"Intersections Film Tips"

Hi, I'm Grant, and I'm going to give you a few tips on how to shoot a musical performance and some ideas about how you can use additional footage to maybe make it a bit more interesting to watch. Now, you may have one of these, or you may have one of these. Either one's going to work fine.
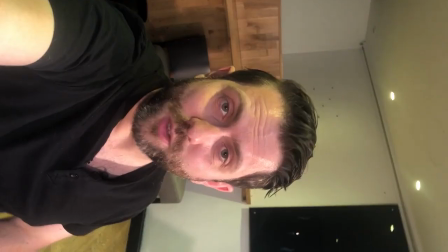0:29 The most important part is always filming landscape, never filming portrait.
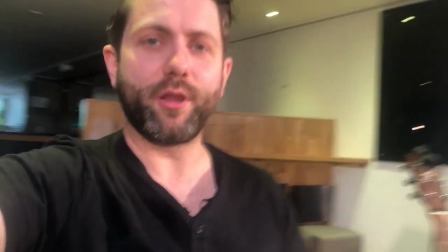0:34 And the next most important thing is to keep it stable. And if you don't have a tripod or a stand, you could easily just prop it up against something like this. Or better still, give it to a friend to film. Now, framing your shot is probably the next most important thing. Now, this is a bit different because I'm talking to you, but when you're taking shots of other things, try to think about the rule of thirds.
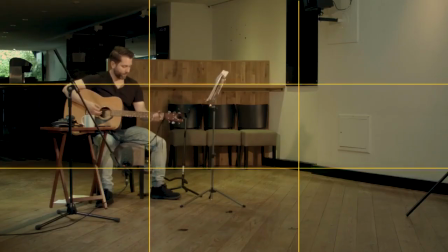1:02 Place your subject or the thing that you want to focus on at the intersections of the grid.
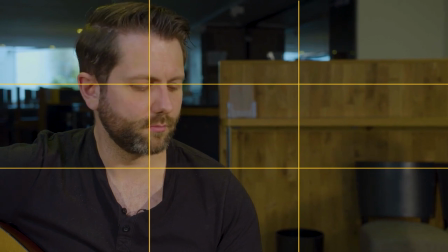1:08 No matter what the shot size is, it just makes for a more pleasing composition. Now, the next thing you want to take a look at is your video settings.
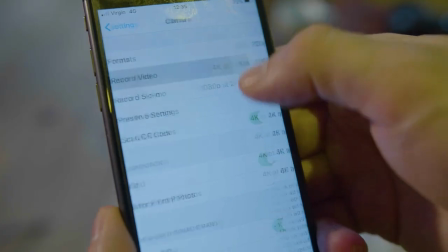1:17 1080p at 25 frames per second is completely fine, and it helps with the overall consistency of the project if everybody's settings are the same. Now, if you're recording your sound on a separate device while filming, make sure you mark the beginning of each clip with a clap to the camera. That's take one. That way the editor can sync the audio and visuals easily. And if you're fortunate enough to be filming with two devices, make sure you clap to each source. And if you could use two angles, make sure they contrast. One closer than the other is completely fine. That way the editor has something to cut to. Then you're good to go.
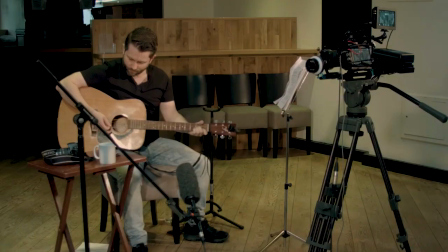Ain't no sunshine when she's gone. It's not warm when she's away.
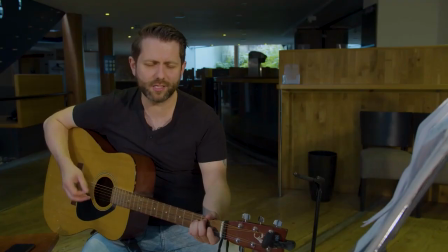2:07 Ain't no sunshine when she's gone. This house just ain't no home anytime she goes away.
Hang on a minute. What was that? That was an insert shot or a cutaway. It could cover up an edit or add a bit of extra detail to the main sequence.
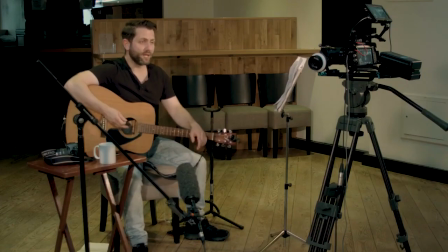2:29 If you're filming a performance, it could be useful to have a few shots like these just to vary things up a bit. But if you're covering from a couple of different angles anyway, you probably won't need that much. Whatever you shoot though, be sure to hold the shot for a few seconds at the beginning and at the end of the clip. The editor will thank you.
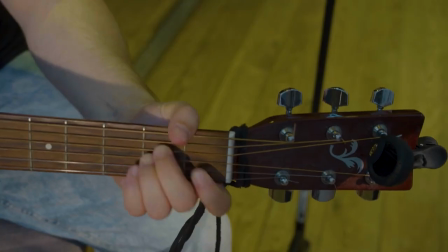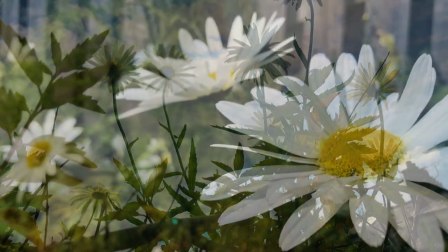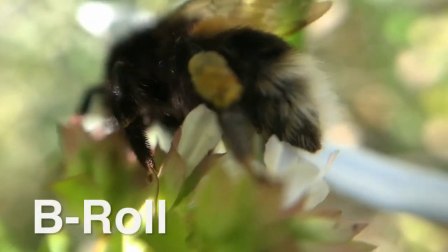2:58 Whereas this is B-roll. Now, B-roll is shot in addition to the performance footage.
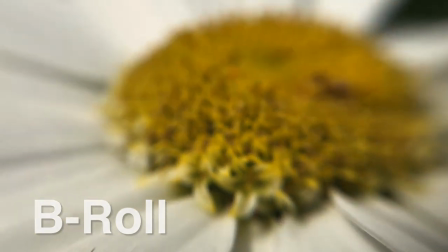3:04 It's used to enhance or illustrate things in a more non-representational way.
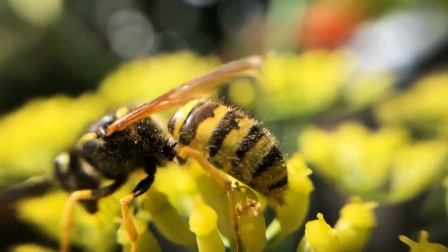3:08 It's footage that isn't part of the main story or performance, but adds an element of visual interest.
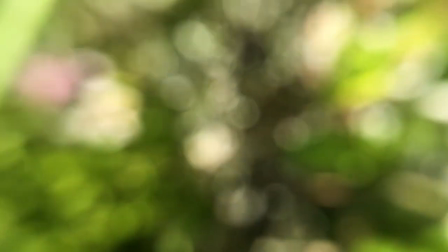3:13 It relates to things in a more abstract way. Therefore, your imagery can be a bit more abstract.
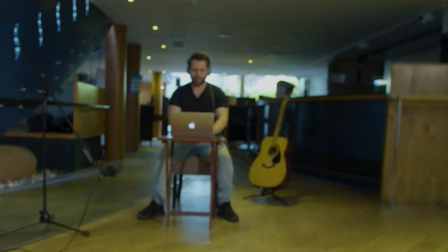3:18 If your composition doesn't have much of a performance element, then it's probably going to need to be made entirely out of B-roll.
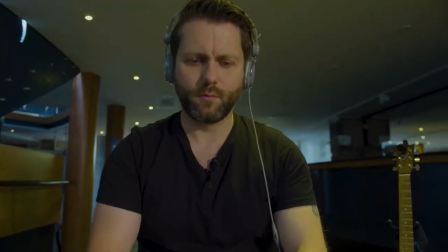3:25 So think about the subject matter and areas of interest, and that'll determine the kind of B-roll content that you're going to want to include.
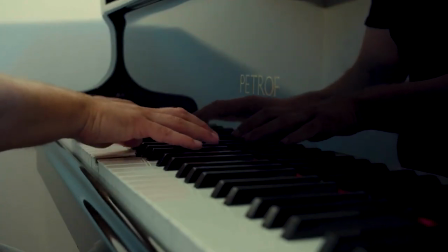3:32 You can even show a bit of your own working process.
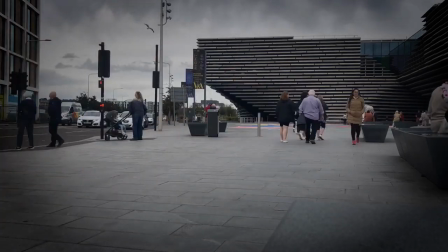3:37 Now, most DSLR and smartphone cameras will take time-lapse clips, so try walking around with it for a while to get that hyperlapse look.
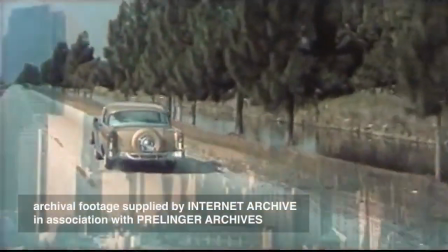3:46 Of course, B-roll doesn't necessarily have to be footage that you shoot yourself.
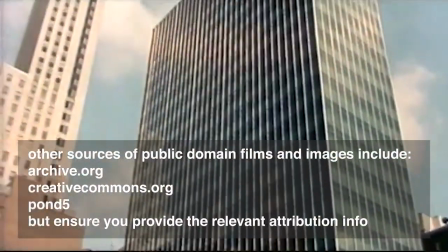3:50 There are many sources of copyright-free images and footage online, which may be relevant to your project.
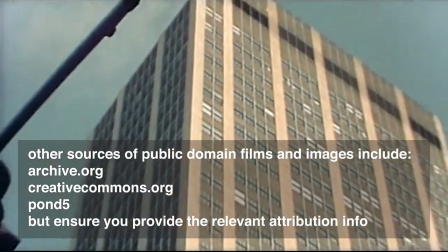3:55 Again, the key is using visuals to enhance the composition. So, to sum up, always shoot landscape, make sure your camera's stable, compose your shots carefully, make sure your settings are correct, sync up your audio if you're recording on a separate device, and use B-roll in a creative way. And most importantly of all, enjoy the process. Thanks.